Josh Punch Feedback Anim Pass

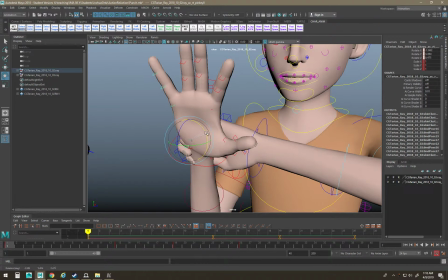246s
These two bones, if you haven't figured this out, in the hand,
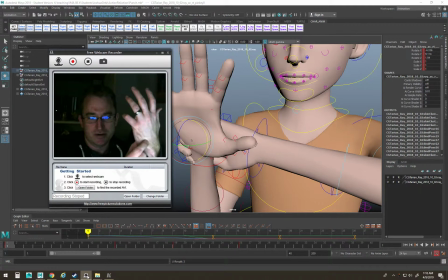254s
I can move these bones around because there's there's actual bones in your hand.
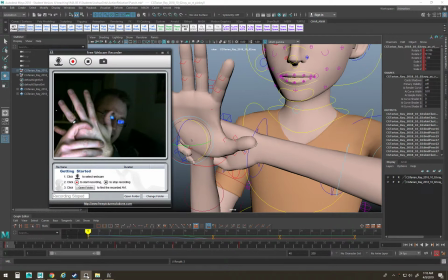261s
The middle one is pretty solid. I more or less keep that attached to the hand, and the rest of them you can move around. This bone, usually you don't get controls for typically on rigs, but nowadays usually you get these two bones, whatever they're called.
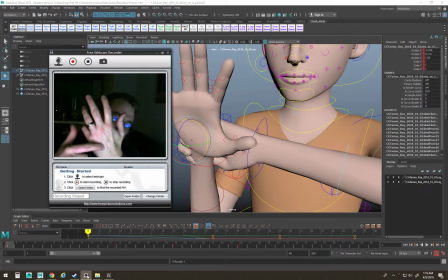281s
I should probably look it up, be a professional one day.
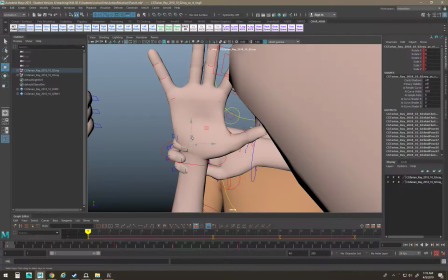284s
But that really helps a lot with spread on hands to make it feel better.
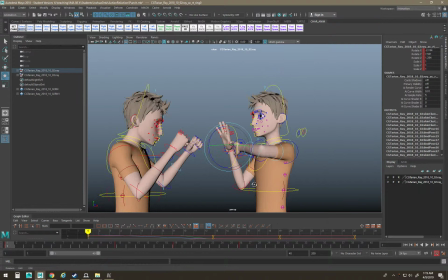291s
So that's a much stronger, I'm going to block this guy.
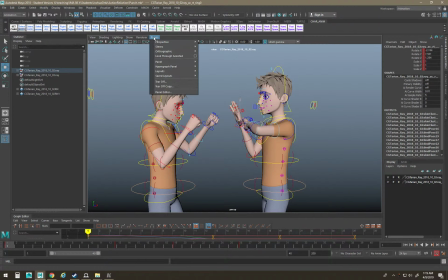295s
And then depending on where your camera is, so Oh, we got a camera.
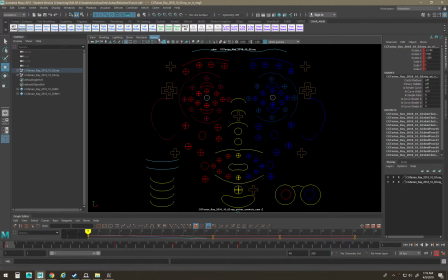301s
Nope, not that one. Nope, not that one. Oh, you don't have a camera.
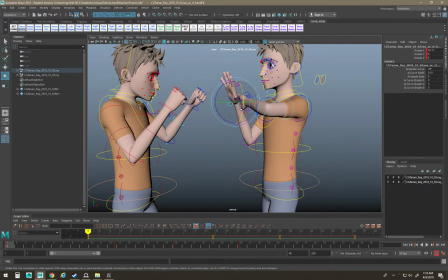306s
I would place the camera so you have a consistent camera angle to block. You could like, you're probably fine with this angle. But I might like pull the finger back just to kind of pose it to the camera a little bit so we can kind of, it reads better.
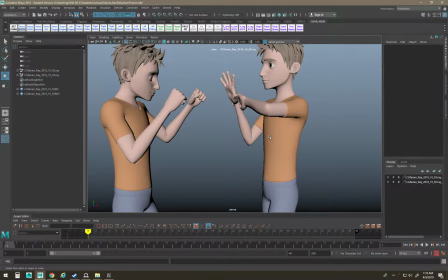325s
The hand reads better as like, I'm going to block you with my hand. But also a barehanded block, you'd probably go
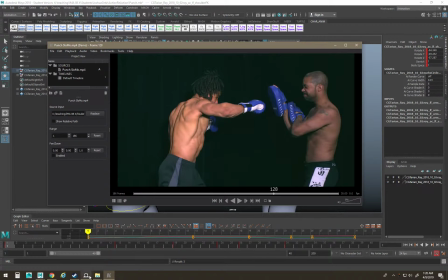337s
more like, I think you really probably should just give him pads so it makes more sense.
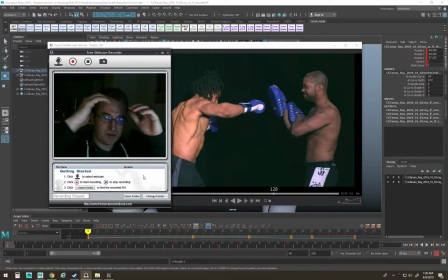344s
Because just from research, I think like people barehanded block, sometimes they'll go like this, or they'll be up, or they'll be like this or something. There's like actual technique to like barehand blocking, but in this case,
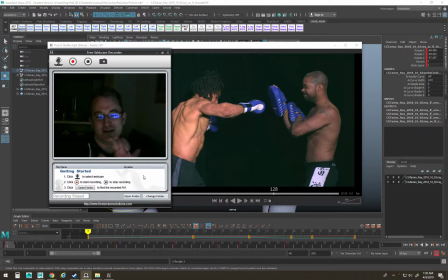359s
this guy's just a straight up using a pad to take the impact during training of a punch.
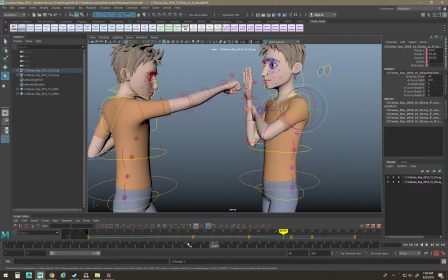366s
So you might want to just give the guy a pad. These are just all the things that is going through my head when I'm reviewing this. You know, and then it's kind of up to you to decide what you want to sort of listen to, because everybody will react to animations differently.
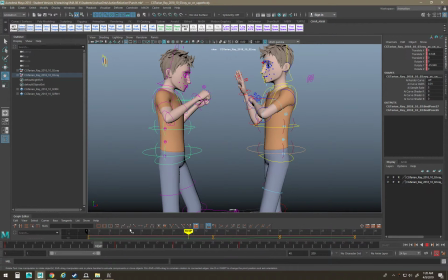385s
But those are the sort of the things you're going to want to try and figure out. There's a lot of cool stuff happening on the hips.
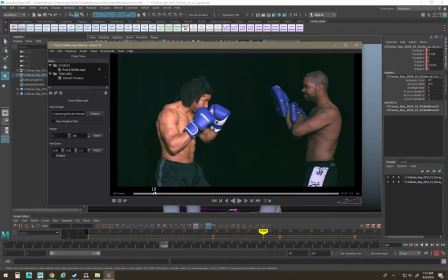394s
So the hips are twisting. They're not really, they're translating forward a bit, but mostly it's a twist. The twist is mostly finished before the punch. So you'll see,
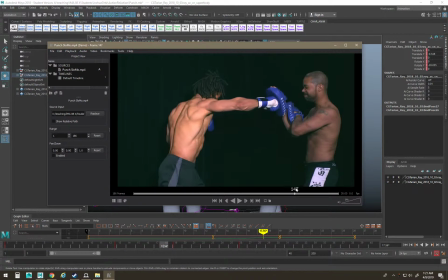412s
it looks like the hip kind of it does continue to, it really stops actually. That's interesting. Right before the punch, that hip stops twisting. That's cool.
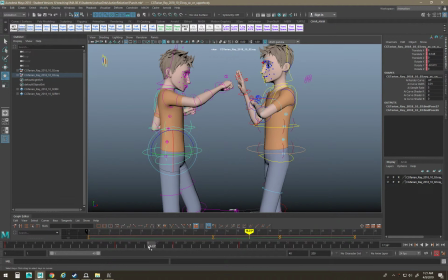423s
I like it. And then look at this angle.
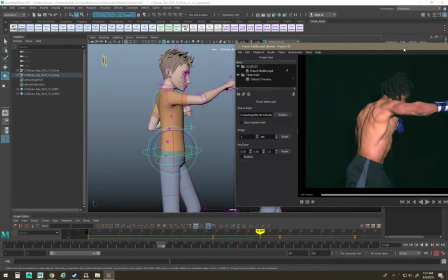429s
I mean, which one's better? What do you think?
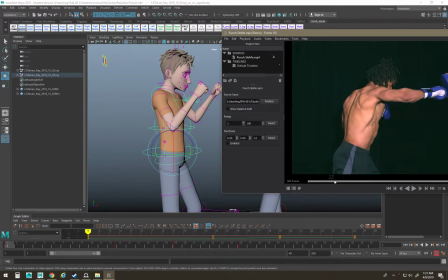437s
So match that stuff.
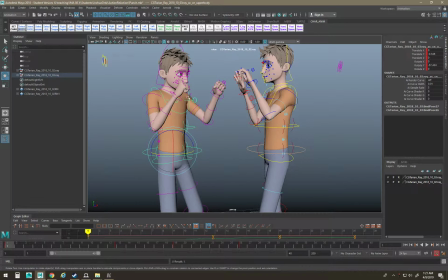442s
So, you know, you'd start more this way and get the hands and the head matching it, you know, and then when you hit on the punch, right before the punch, you'd have the hips almost like this, you know, so you'd see the back and stuff, and time that out.
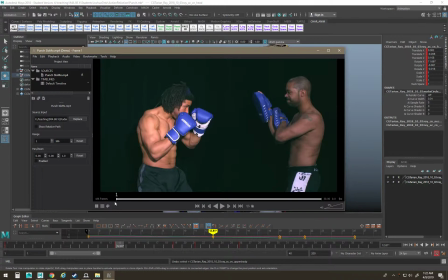460s
That will make your animation look way better. And then check out some cool stuff that's going on. If you watch like both hands, they both kind of move backwards because they're both like anticipating the punch a little bit.
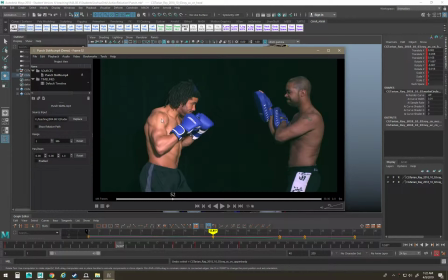479s
So like the hips are moving forward and we're building pressure into the shoulders and upper body. This is like the main reason I wanted people to do this assignment. So I think there's a lot to get out of this.